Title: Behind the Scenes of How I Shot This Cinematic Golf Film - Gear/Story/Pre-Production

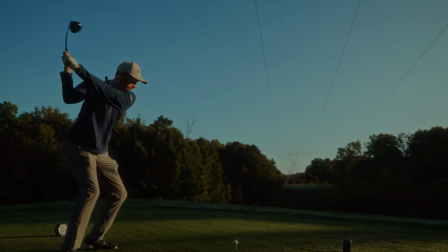(4:09)
I wanted to shoot as much tripod as I was shooting handheld, and that was primarily because of the sport I was shooting. Golf is a very slow moving, patient sport. It's a very precise sport. People are taking their time, letting up their shots. It's a sport where things aren't rushed. It's peaceful. It's not really like crazy all over the place. And I think when you're shooting handheld, you tend to give a bit of, you know, handheld shake and it takes away that peace and calmness. While when you put it on a tripod, it's locked off. You can focus on getting a good composition. You can focus on also letting the golfer and the actions and the motion and the frame tell the story versus the camera movement tell the story so one i think it contributed to the style of shooting i wanted to do with you know showcasing golf as a beautiful sport but two it was
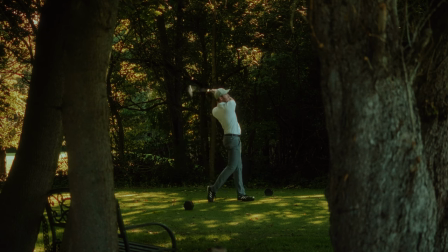(4:51)
also a way for me to let certain moments breathe for them for the frame to do the speaking for the the colors and the composition and everything happening there to be part of the story as much as you know me moving the camera would be also part of the story then so locking off in the tripod was the main way i ended up achieving that rule number two i wanted to be intentional about my frame rates and stick to 24 frames as much as I could. Now, I love shooting slow motion as much as the next person. I think golf, especially in slow motion can look incredibly beautiful and graceful, but I wanted this story to have pace to it. I wanted there to be some liveliness to it. And if I just shot everything in 60 or 120 frames, it would just become a slow motion montage. And that's not really what I wanted to get at with this story. So shooting 24 frames was one of the biggest rules I abided by.
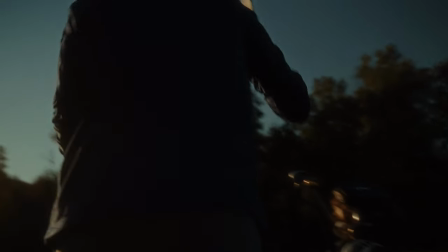(5:36)
And I only really switched frame rates when I wanted some extra coverage or when we did our second go around of the course and we were getting shots we
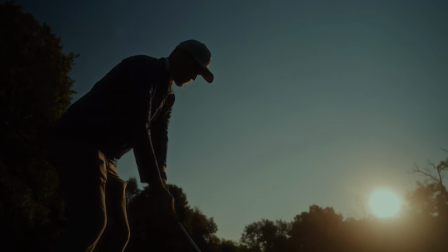(5:43)
already got you know if i already have him putting on his gloves in 24 frames i'm gonna maybe then get it in 60 or
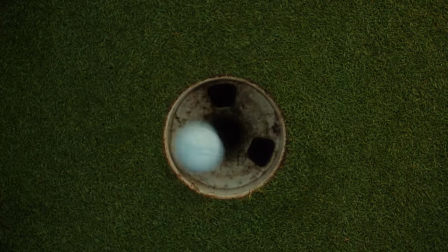(5:49)
maybe then get a wide shot of him driving the golf ball in 120 frames but if you actually look at the final film i don't think i used a single shot
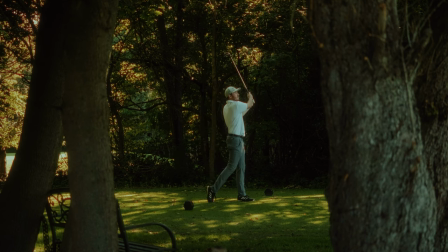(5:57)
that had 60 or 120 frames because i think the 24 frames just looks so good and so crisp the motion blur translates
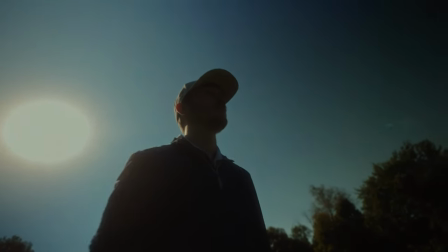(6:05)
the movements of the golfer so well so that was a big rule that I stuck by and I'm glad I did when I was creating this video. Finally, the last rule I want to talk about was being intentional about utilizing the light that was available to us. And as you can tell on the piece, we shot this in pretty much natural sunlight the entire time. We were just intentional A, about the time we shot this at and B, how I was positioning my subject in relation to where the sun was. Now, obviously we shot this very early in the morning. We got up at around 5.30, got to the golf course for like around 6.15 and the sun just started to calm up.
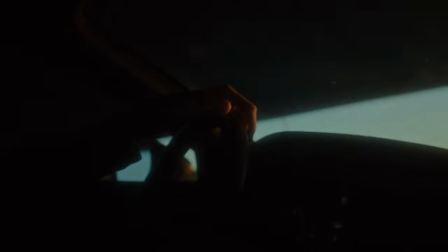(6:37)
So we ended up taking advantage more of the warmer golden light that comes from the golden hour of sunrise. Instead of shooting it later in the afternoon where the sun is right above you, and it's a lot harsher to control, it's softer, it's more pleasing. And it also went along with the script and the voiceover that's in the video talking about a golfer who's getting up at early hours to go and chase the game that he loves. Now, in my experience, this was the definition of solo filmmaking. It was me, Brayden, and the golf course. The only other people there were the golfers behind us who were also getting along their morning on the course. so we had to be mindful of the fact that we didn't have much time at each hole which means I didn't have the opportunity to set up a lights or be something to balance
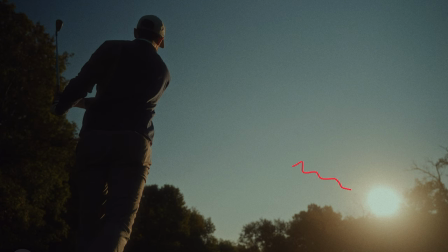(7:15)
or diffuse the light that was hitting my subject so what I ended up doing was positioning the sun in relation to my subject in order to backlight Brayden every time he was at a hole and yes there are some shots that aren't backlit because I obviously need light to hit my subject in certain situations to show his face his reactions him focusing but a lot of my favorite shots of this film are all backlit the
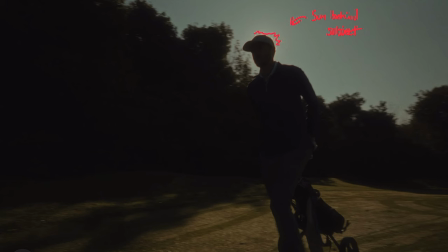(7:36)
sun is either out of the frame or right behind him and the light is wrapping around him and backlighting is a really easy way to make a subject in a
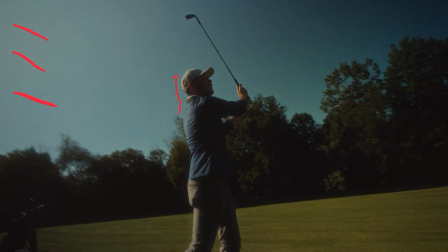(7:43)
film like this look really intriguing and for lack of a better word cinematic. At the end of the day I don't think I get the look and feel that I'm looking for if I didn't you know a shoot at a specific time of day to get a specific you know type of light and be be intentional about where I'm placing my subject in relation to my light because without those two things this film I think looks completely different and the fact that I follow that rule, I was able to get the look and feel that I really wanted from the inspirational frames that I got from those films that I was watching.